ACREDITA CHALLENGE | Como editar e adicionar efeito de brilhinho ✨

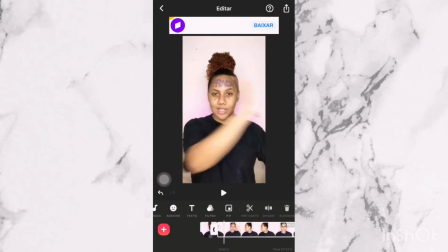Gente, sério, eu amo Essa parte que eu passo a mão para o lado de lá Eu quero que saia esse nome fraca da testa E apareça o
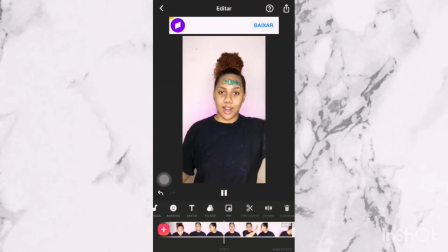nome sonhos Então eu já fiz o corte E vou à procura quando tiver o nome sonhos na testa Quando eu estiver fazendo o mesmo movimento Eu
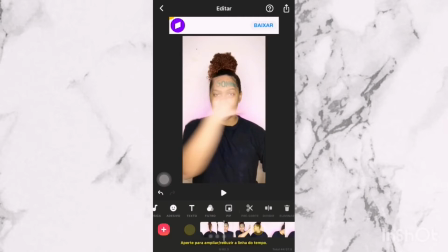vou, seleciono o vídeo E clico em dividir E apago a parte que eu não quero Então ó,
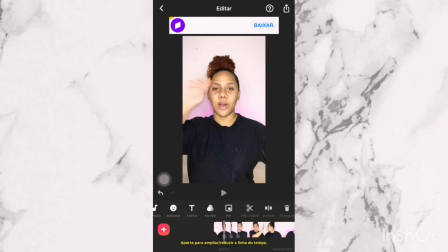a transformação, check E eu sou um pouco neurótica Da transição,
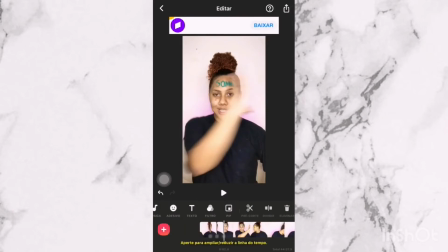né Então eu vou estar sempre repetindo Para saber se realmente está bem certinho E se eu ver que tem alguma coisa assim Poderia melhorar Eu
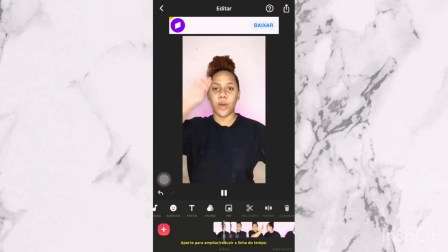vou ajustando Só clicar na partezinha que eu cortei E aumentar ou diminuir, beleza?
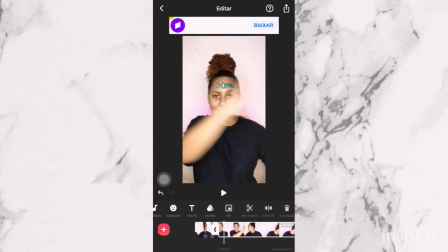E aí quando eu vejo que eu concluí essa parte Na volta Eu quero que o sonho fique com X Então quando a minha mão vai na
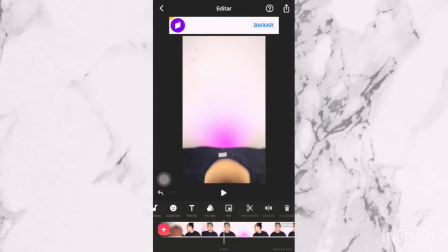testa Aqui embaixo Eu corto E vou à procura do mesmo movimento que eu faço Só que quando a minha testa tá com X,
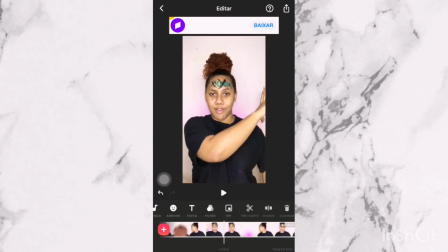entendeu? E a minha mão vai Quando a minha mão volta Tá embaçadinho Eu seleciono o vídeo Clico em dividir Vou escolher a parte que eu não quero Aí vai juntar com a parte que tava sem o X E a parte com o X Então realmente o challenge é isso Minha gente,
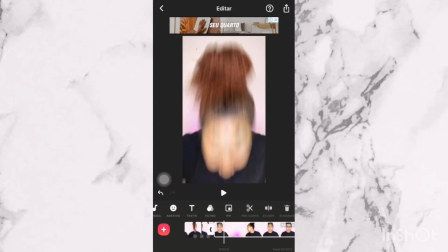é tudo truque De edição Sério, assistam os outros vídeos Que eu tenho aqui no canal,
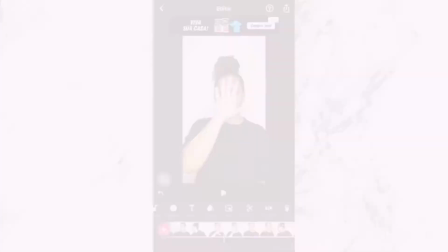minha playlist completa Que vocês vão entender Como tudo funciona E se tiver dúvida, me chama no direct do insta Que eu tiro tua dúvida,
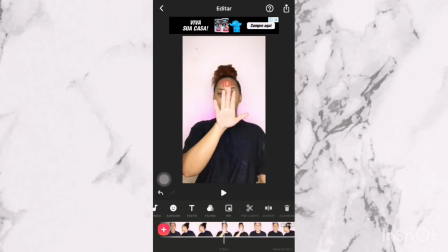eu mando logo um áudio Pra gente resolver esse babado aí Dando continuidade Minha gente,
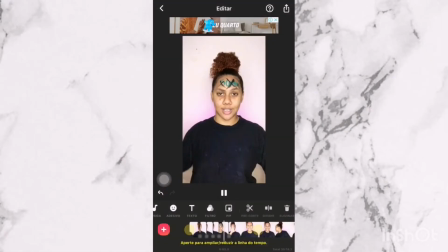essa transição me deu um pouquinho em dor de cabeça porque o meu aplicativo tava travando muito mas pra fazer
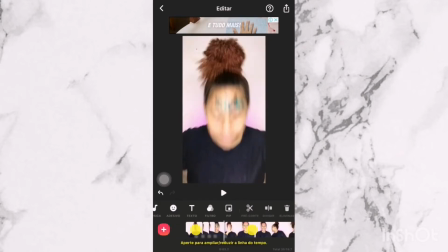você tem que fazer o seguinte vai juntar a parte que você abaixa com a parte que você tá fingindo
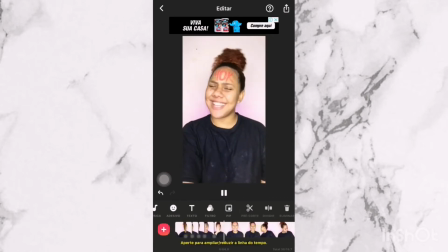que tá empurrando alguém, entendeu? e nessa junção vai dar o efeito de que a outra pessoa tá empurrando pra baixo, entendeu? então é mais ou menos nesse efeito aí tem que primeiro fazer o movimento de
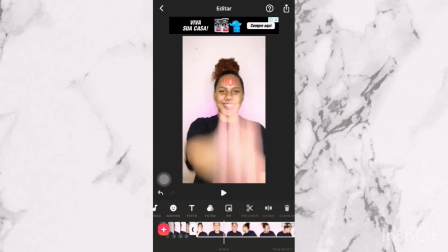abaixar e depois fazer esse movimento aí com a mão e pra voltar a mesma coisa Quando estiver
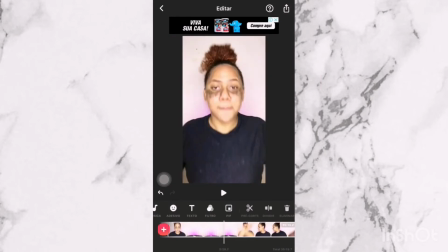voltando, sobe Corta quando estiver embaçado E quando estiver levantando,
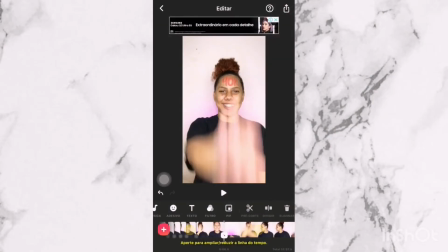corta também quando estiver embaçado Que o efeito também fica o mesmo, beleza?
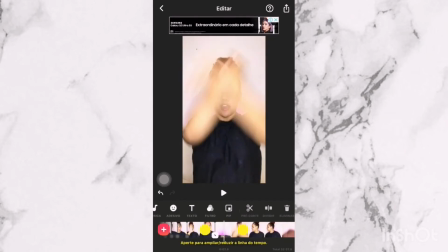Quando eu me levanto, minha gente, eu vou me levantar com lágrimas no rosto Borrado de maquiagem, como se estivesse chorando, entendeu?
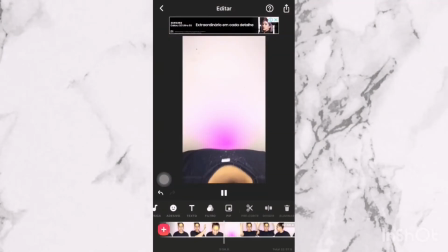Então eu passo a mão assim pra dentro E é como se tivesse que sair
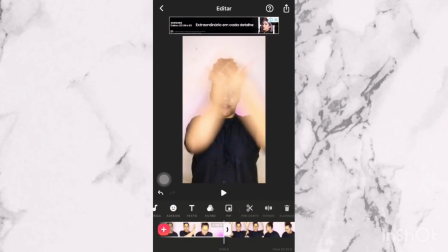e aparecesse nome fé Então eu vou fazer o corte bem na hora que o
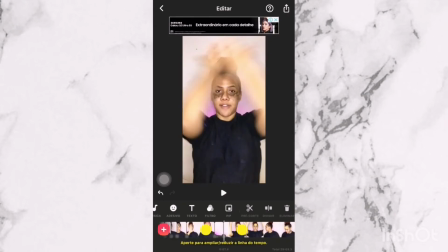movimento estiver sendo o mesmo mesmo entendeu que aí vai dar o efeito de que realmente quando eu passo a mão acontece a transformação vocês
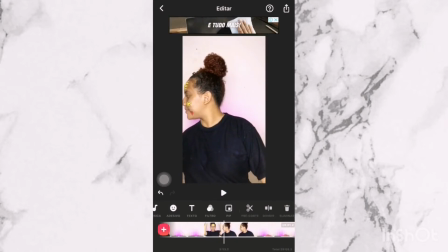estão conseguindo ver aí né E aí quando fala assim poderoso
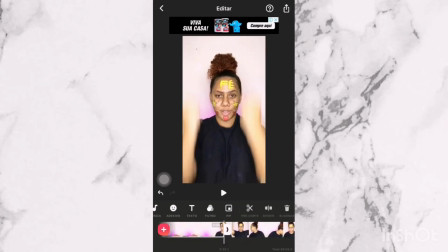eu quero que apareça estrelas e coração no meu rosto aí eu vou atrás do mesmo movimento que eu faço quando eu tô sem entendeu aí já vai acontecendo minha gente sério não tem segredo é só você fazer corte, por isso que eu digo minha gente repitam o mesmo movimento sempre,
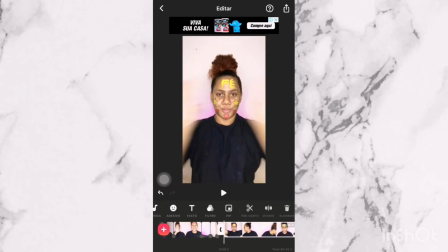não adianta você fazer uma parte e não querer dar continuidade tem que repetir o movimento pra poder tudo se encaixar,
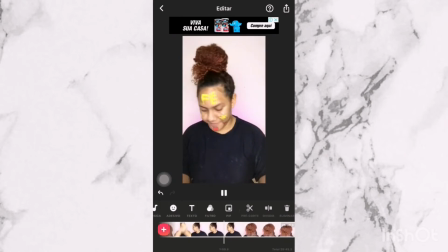então se quiser começar a fazer challenge vai ter que perder um tempinho pra gravar, porque demora demora, mesmo que seja um challenge simples, mas querendo ou não demora, beleza?
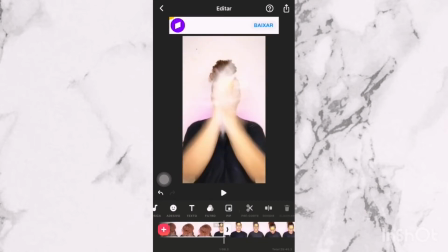nessa parte aí eu quis bater e O pó translúcido Ele voasse assim
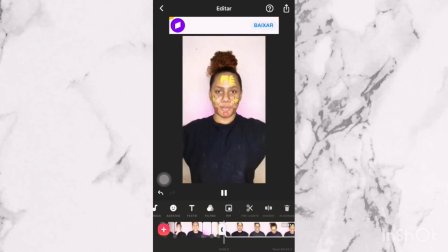Eu não sei se ficou um efeito tão bom Mas eu queria Queria colocar Eu quis
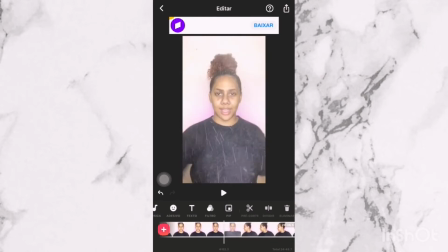colocar E fiz Aí eu tive que fazer várias tentativas Até dar certo Quando eu bato a palma Que é pra tu ver Eu faço cortes
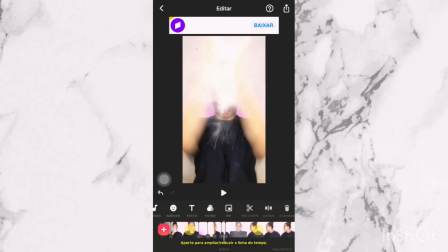em duas etapas A primeira etapa É eu batendo com o rosto pintado,
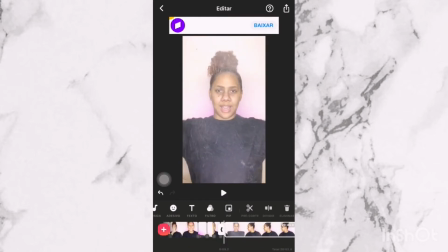e depois eu bato novamente a palma com o pó na mão sem o rosto estar pintado e aí
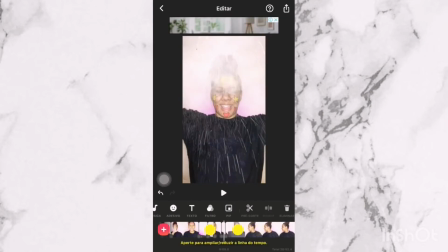eu vou fazer um corte bem pequenininho pra que a transição seja essa, entendeu? quando eu bater a palma o pintado do rosto ele saia,
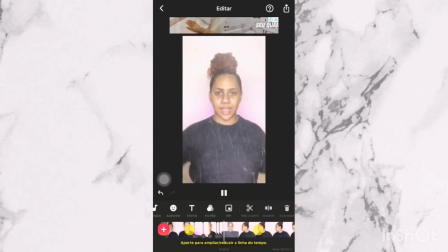então vocês estão conseguindo ver aí que eu tô tentando diminuir o máximo possível pra ficar realmente o efeito de beleza bati a palma,
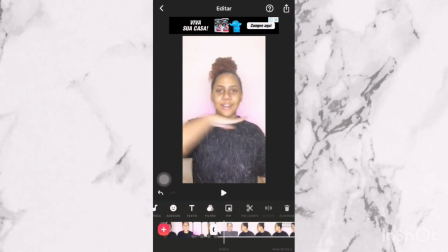saiu tudo que tava no meu rosto, depois de muitas tentativas eu consegui. Aí, dessa parte que eu passo a mão no pescoço, eu quero que fique um efeito de sem pescoço, né?
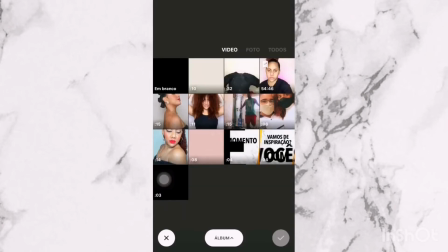É aquela parte da camisa que eu disse pra vocês.
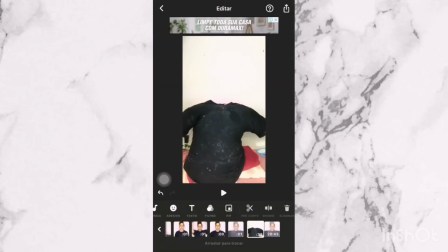Aí, só clico lá no botãozinho de mais, adiciono o vídeo, seguro ele, que ele vai pra parte final, e levo ele pra bem pertinho, né? Da transição que vai acontecer. Olha isso, né, gente? Que coisa feia! Que situação!
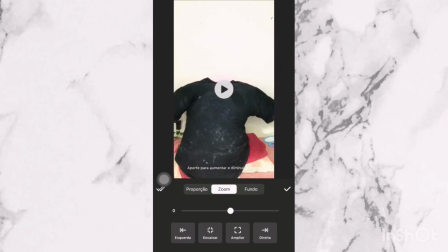Aí, eu vou, né, procurando a parte Que eu mais gosto Já clico em Canva Vou ajustando esse ângulo Pra ver se dá um jeito, né?
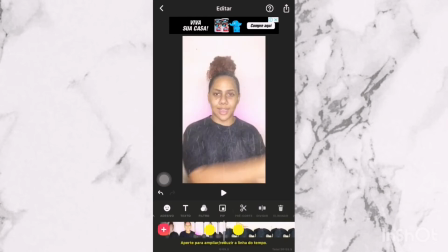Porque ficou o O Mas aí eu faço esse efeito Como se eu estivesse fazendo o mesmo movimento De cortar, entendeu? Fora da camisa, claro Aí eu fico tentando, tentando,
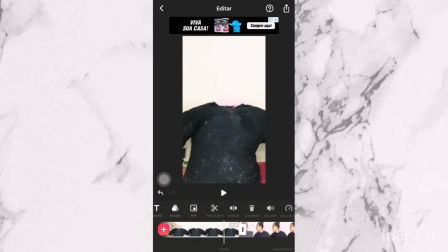tentando Quando eu encontro um legal Aí eu só faço um cortezinho Bem pequenininho, minha gente Bem pequenininho mesmo Que é só pra fazer o efeito de tipo Ah,
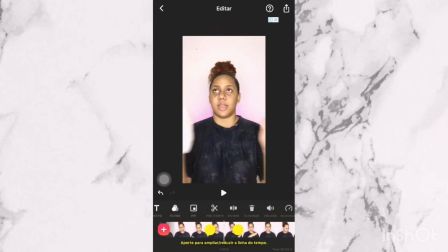tô sem cabeça Mas, né? Se você ligar pra ele Ele te orienta Aí é quando eu volto encaixando a cabeça com um
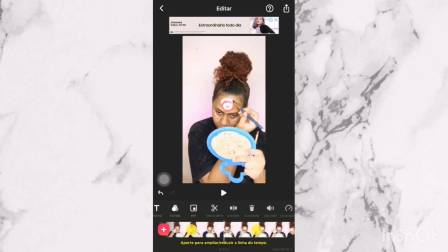alvo na frente Que pra encaixar a cabeça é bem prático Vocês só vão fazer o movimento de trás pra frente,
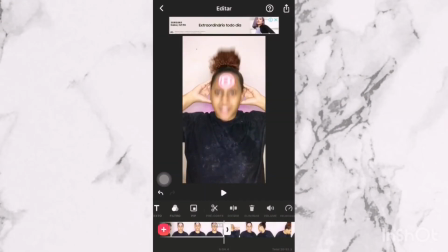de trás pra frente Vocês vão conseguir ver aí agora E é neste exato momento que eu começo
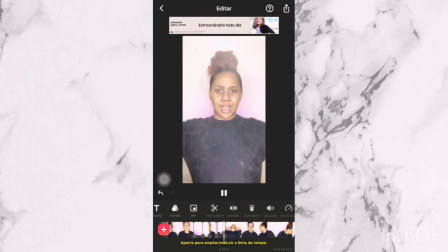a ter complicações com esse aplicativo VShot No meu celular ele trava demais, minha gente Trava muito Então assim, ao mesmo tempo que eu tô gravando pra vocês,
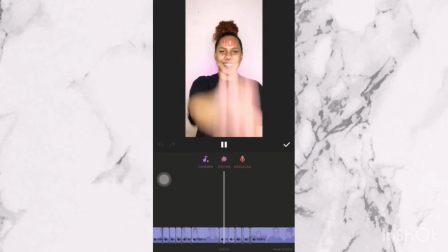né Eu tô editando o vídeo Então isso me fez quebrar muito a cabeça Não sei se foi por pouca
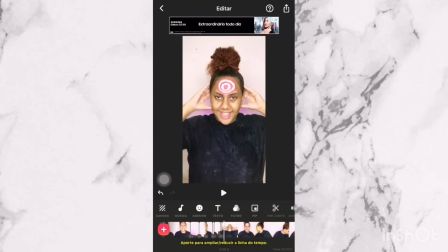memória Ou se foi porque tava fazendo duas funções Ao mesmo tempo Gravando a tela e editando pra vocês Então assim,
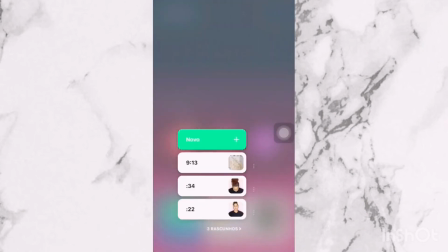eu baixei o vídeo Do jeito que ficou E a primeira etapa do vídeo foi essa Que vocês vão ver agora
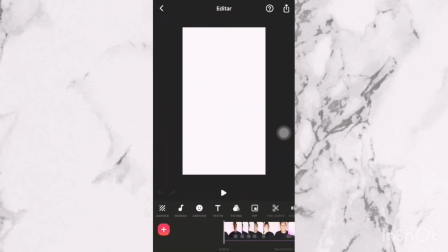Eu, né, baixei Pra ver se realmente tava dentro do ritmo Do certinho, porque eu não tava conseguindo editar mais Então,
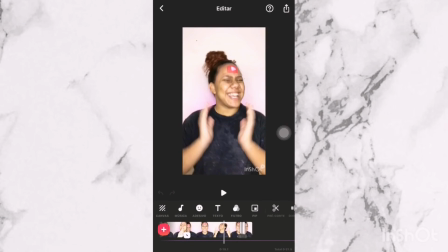ficou dessa forma aí Que vocês estão vendo Tá vendo várias transições Essa parte
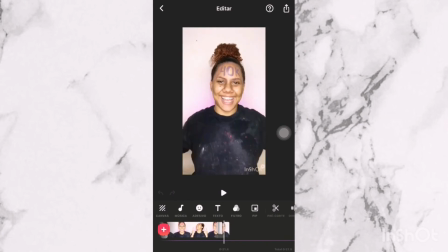finalzinha aí é porque eu quis abrir a mão E os números ia aparecer na testa Por isso que tá bem curtinho, entendeu?
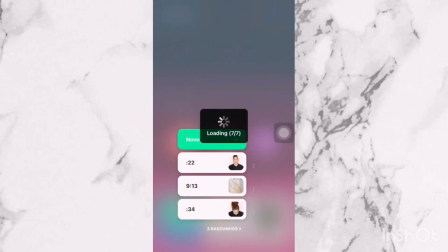E aí, depois que eu baixei esse vídeo Agora vou pro vídeo que tem 34 segundos Que é o vídeo baixado, beleza?
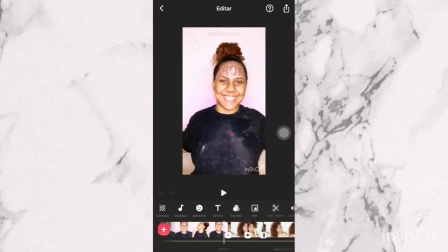Que foi até onde eu parei Então o vídeo tá baixado Aí eu já alterei a cor dele,
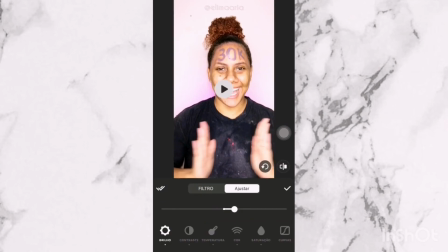o contraste Coloquei mais um pouquinho de luz Coloquei um pouquinho de saturação Entendeu?
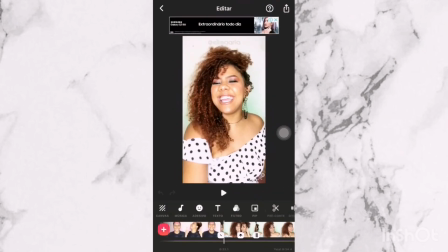E encaixei com a parte final do vídeo Que é já toda trabalhada Então ficou dessa forma A primeira parte do vídeo, né? Que me deu muita dor de cabeça porque tá travando E a segunda parte do vídeo Já editada Entendeu?
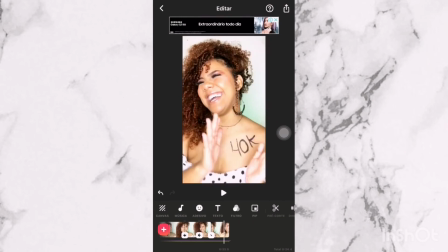E não tem nada mais nessa parte porque é só close Aí eu fui e adicionei A marca d'água, né?
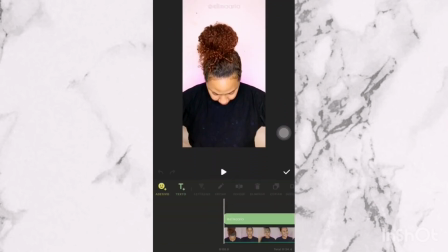Que é o meu arroba Nesse aplicativo também, no shot eu fui e adicionei a música,
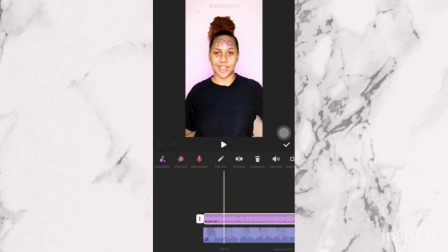que ficou tudo dentro de ordem, graças a Deus, né? Porque às vezes é um processo. E pra finalizar, eu fui pro aplicativo CapCut, né?
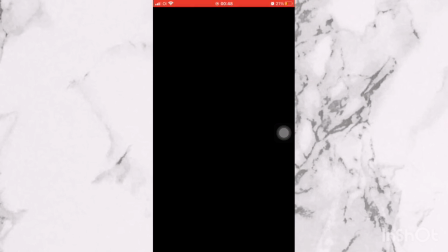CapCut.